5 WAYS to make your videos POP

Thanks to Skillshare for sponsoring this video. The first 500 people to click on the link in the description below get 2 months of Skillshare Premium free.
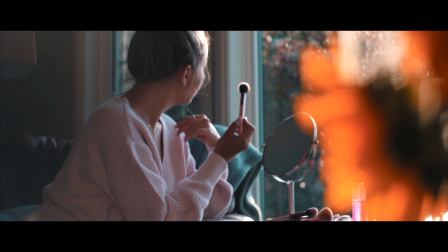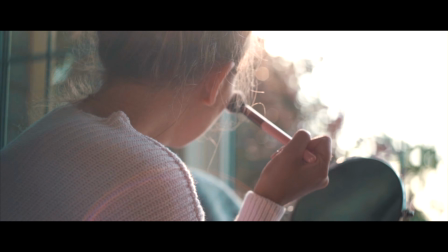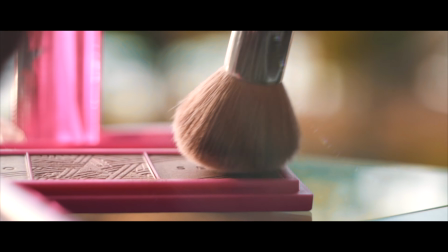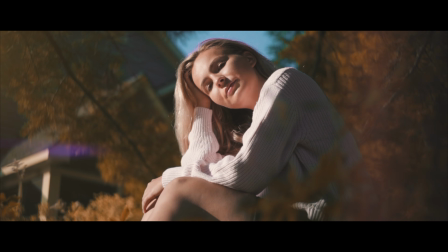So a few weeks ago, my girlfriend asked me if I could help her shoot a cinematic sequence of her putting on makeup for one of her YouTube videos.
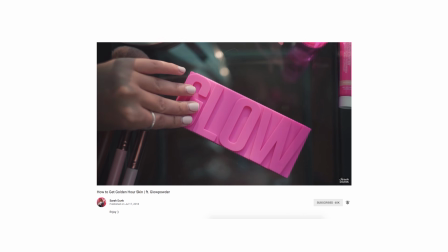She said she wanted to make a cool little intro with a golden hour theme, but she didn't want it heavily edited. So my goal was essentially to capture this footage of a mundane task like putting on makeup and give it some life and character and make it pop, all in camera without just loading up the video with a bunch of effects and transitions. And that is exactly what gave me the idea for this tutorial, and you've already seen the end result, so let's get into 5 ways you can make your videos pop. If the main light source for your video is going to be the sun, then what time of day you choose to shoot your sequence will have a huge effect on the overall look and feel of your video. Because we were going for a golden hour theme, it only made sense to shoot the video during golden hour, which is when the sun was getting nice and low, giving off that warm, soft light. And capturing your footage during golden hour is a surefire way to make your footage look more powerful because everything is more saturated and dramatic. You won't have these harsh shadows or blown out skin tones that you would typically get if you were shooting at high noon during the day. But this leads us to our next tip, which is to capture some of your footage shooting directly into your light source.
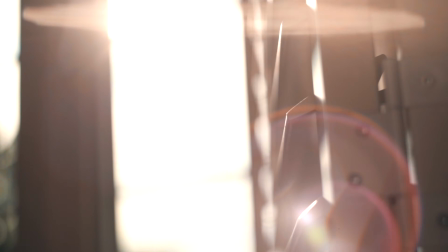Shooting directly into your light source can actually do a few things to enhance your footage,
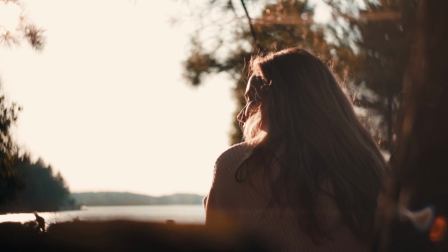like creating silhouettes or adding lens flares, or even adding this overall cinematic haziness to your shot. And you probably don't want to shoot your whole video like this, but it is an easy little hack to get some more interesting shots that you can sprinkle throughout your edit. But this leads us into our third way to make your videos pop, and that is to experiment with gear that maybe you wouldn't normally use. For my entire sequence, I actually used this vintage Helios 58mm lens, and it has these really interesting little aperture blades that give off a unique bokeh effect.
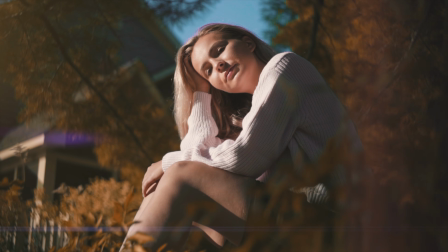And you might have noticed that in some of the shots, it actually looks like the background is swirling. And to give the video even more character, I paired the lens with this anamorphic filter. This filter actually does 2 things. The first being it transforms your bokeh into that stretched oval shape, and you may have noticed this little thread, and the reason for that little thread is to refract light into horizontal lens flares. And if you pair this combo with our previous technique of shooting into the light source,
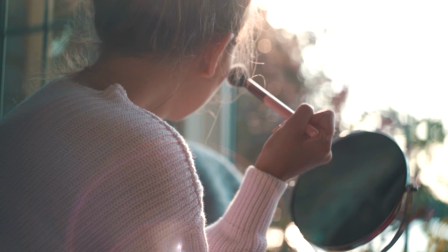then you can get a lot of really interesting, creative looking shots that make people wonder how you even did it. But you don't necessarily have to go and drop a whole bunch of cash on a lens or a filter to get these interesting looking shots. You can actually use cheaper items like this prism to add character and get a unique look to your footage. But moving on to our 4th tip, we're going to want to pay more attention to color and how we can manipulate color to make our subject stand out.
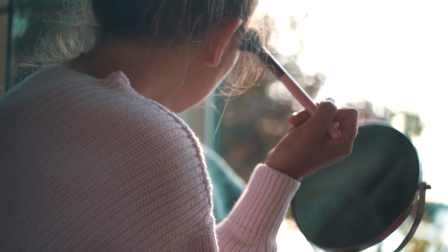You may have noticed that both our subject and the collection of makeup products are pink.
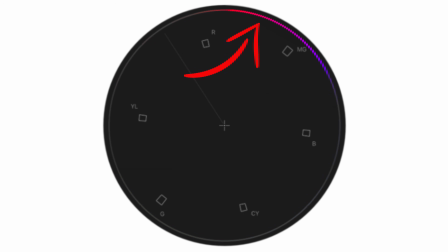If we look at a color wheel, you can see that pink falls directly between teal and orange.
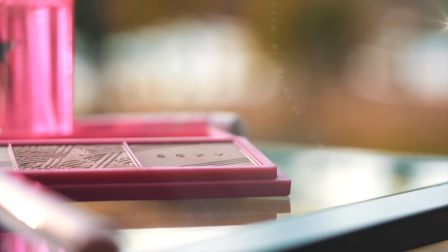So naturally, anything that is pink will stand out in a scene where there are a lot of teal and orange tones.
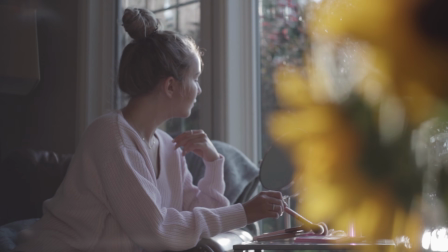Because of this, I made sure to add objects into the frame to introduce teal and orange colors to the shot, and then I used my Sandfield LUT pack to color grade the footage.
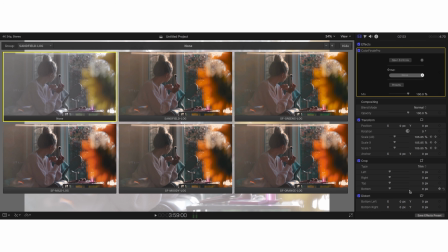Sandfield comes with 5 teal and orange color grades for both log and non-log footage, and for this particular sequence I chose Sandfield Mild. Our 5th and final tip to make your videos pop is to use foreground.